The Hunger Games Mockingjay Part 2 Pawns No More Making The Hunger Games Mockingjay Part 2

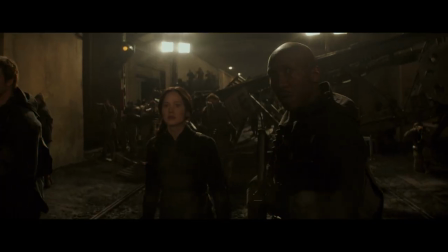You know, like those close-ups would start at the beginning and then they would take you all the way through to her speech at the end and her finally getting shot.
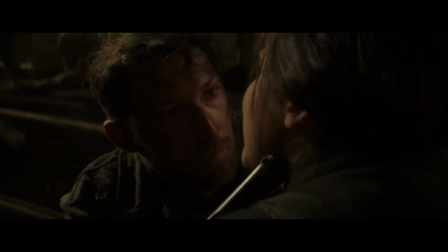Why are you fighting the rebels? Your neighbors. Your family.
The performances in that were just so amazing. That's the thing, is that she delivered that monologue, you know, with so many subtle variations, and they were all so good.
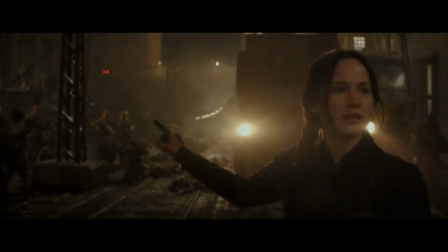We all have one enemy, and that's snow.
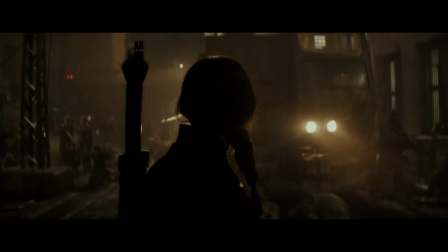I remember really struggling to decide which one would be the best, because you could take the worst one and it was still great.
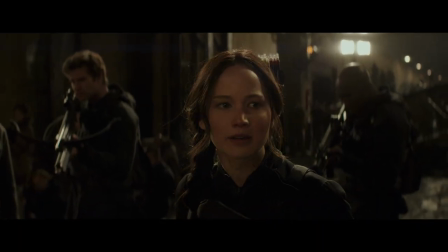There was no worst one.
He turns the best of us against each other. Stop killing for him!
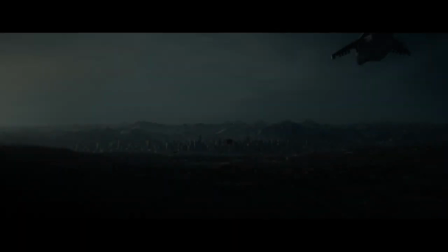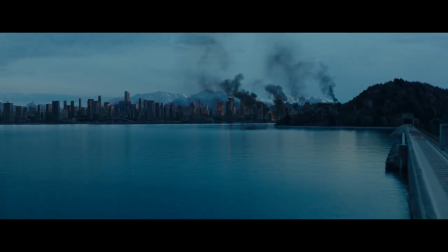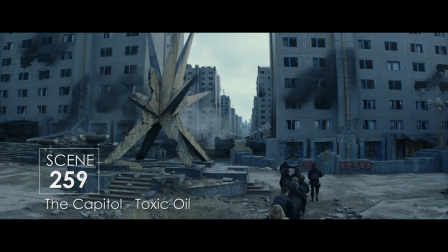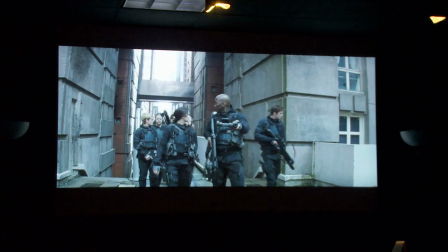I remember them when the first, the location is called the Braxis, but where the toxic oil comes in and Boggs' death and all of that starts coming in, I was thinking, where did they find this place,
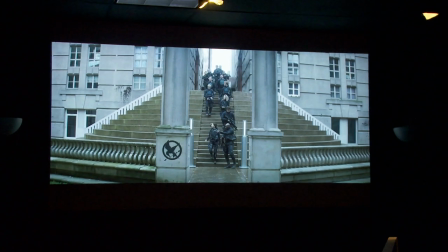you know? And then to play out that whole scene, you know, it was blocked just, you know, very dramatically there, but it felt like they were trapped.
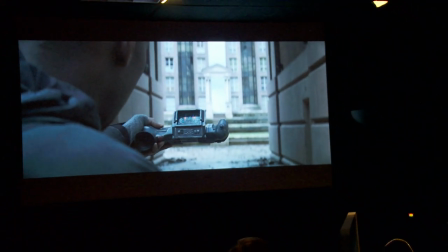Got a pod. Split take cover.
For the toxic oil sequence, it was filmed in an actual location in France with a lot of trees.
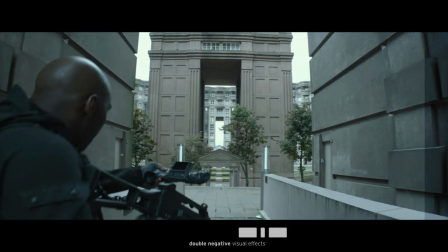So the sort of less glamorous work straight away was reproducing that environment so that it didn't have the sort of foliage,
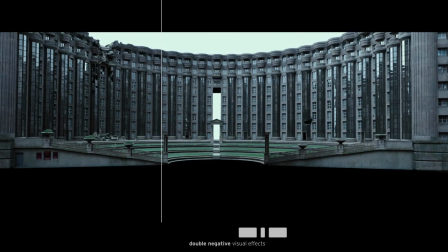and then started to move toward the dystopian setting for the film.
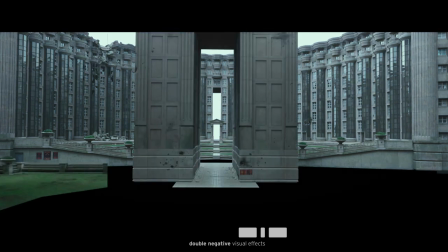We actually rebuilt that in CG, because then we had to damage it and we had to then cover it in oil. So you have something that is present in the real world and you're completely changing it to look how you need it to in the film. We can't actually chip away at the cement and, you know, make it look like bullets have been flying everywhere.
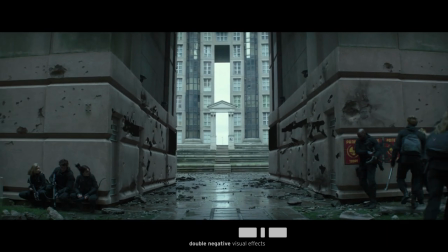And so we've done a lot of that kind of damage manipulation in post as well.
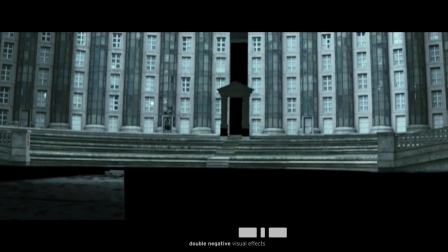Each segment of our work had one or two extremely challenging shots.
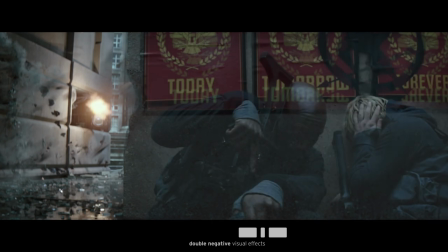As a whole, the toxic oil sequence was a bigger scope of work in some ways. It was certainly technically really difficult. You know, we had a very small crew. The good thing was, it's nothing that we hadn't done before. So we did water sims and fluid sims at DNEG quite a few times before.
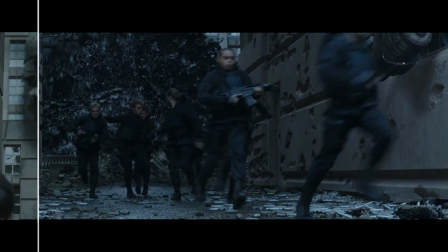But then it was just such a large scale. For some of the sims, like the massive ones, they took 20 hours to 2 days or so just to sim the shot.
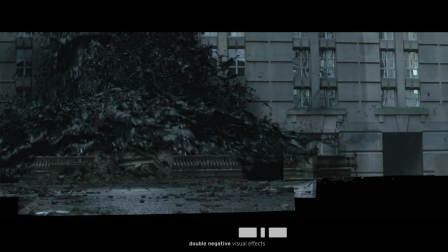And the amount of detail that we needed, so we had to run very high resolution simulations. The heaviest one, I think, were about 250 million points that we simulated,
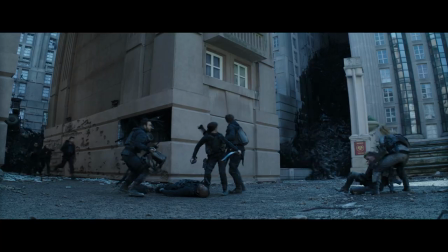little particles that we then would mesh, surface them, and then render them.
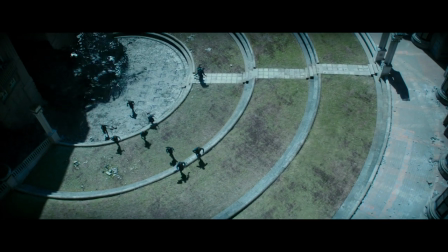Let's go, soldier!
When we work with a viscous liquid, it tends to miniaturize, it tends to feel smaller.
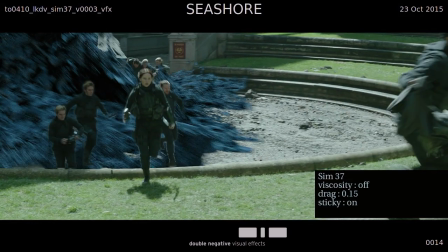There's a version where it looks like water. That's exciting, but, you know, not different.
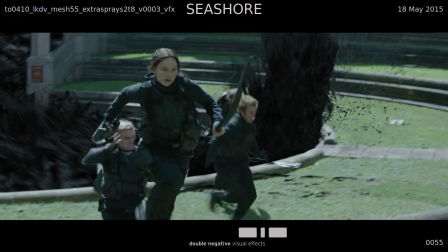And there's a version where it looks like chocolate, you know, that might seem a little tame or friendly.
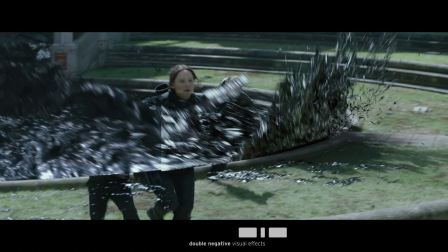You know, so it's finding the right formula that tells you scale and feels right and flows properly, and has the right physics, but feels like something different.
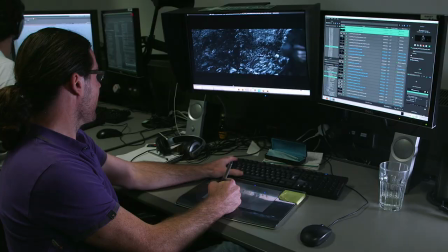So this is where Mitchell gets thrown into the oil. Biggest challenge with this shot is getting the interaction between him and the CG oil.
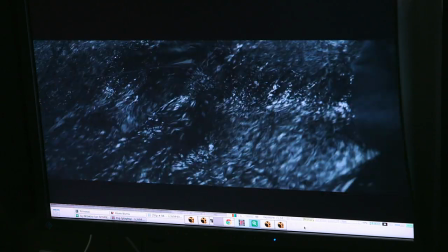There's him hitting the oil, but there's also the trap as well. He triggers it as he falls in, and then all these wires and everything start to...
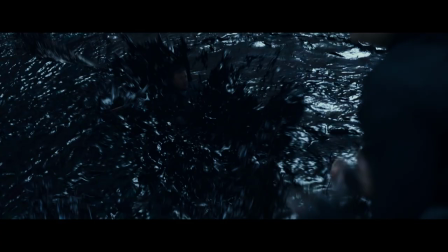The only thing that really reads is all the reflections in the black oil, so I suppose you've got to be selective where, you know, these lines come out and sort of, and pass over.
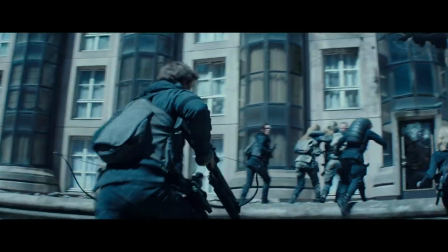Come on, we gotta move! Get inside! Everybody inside, go!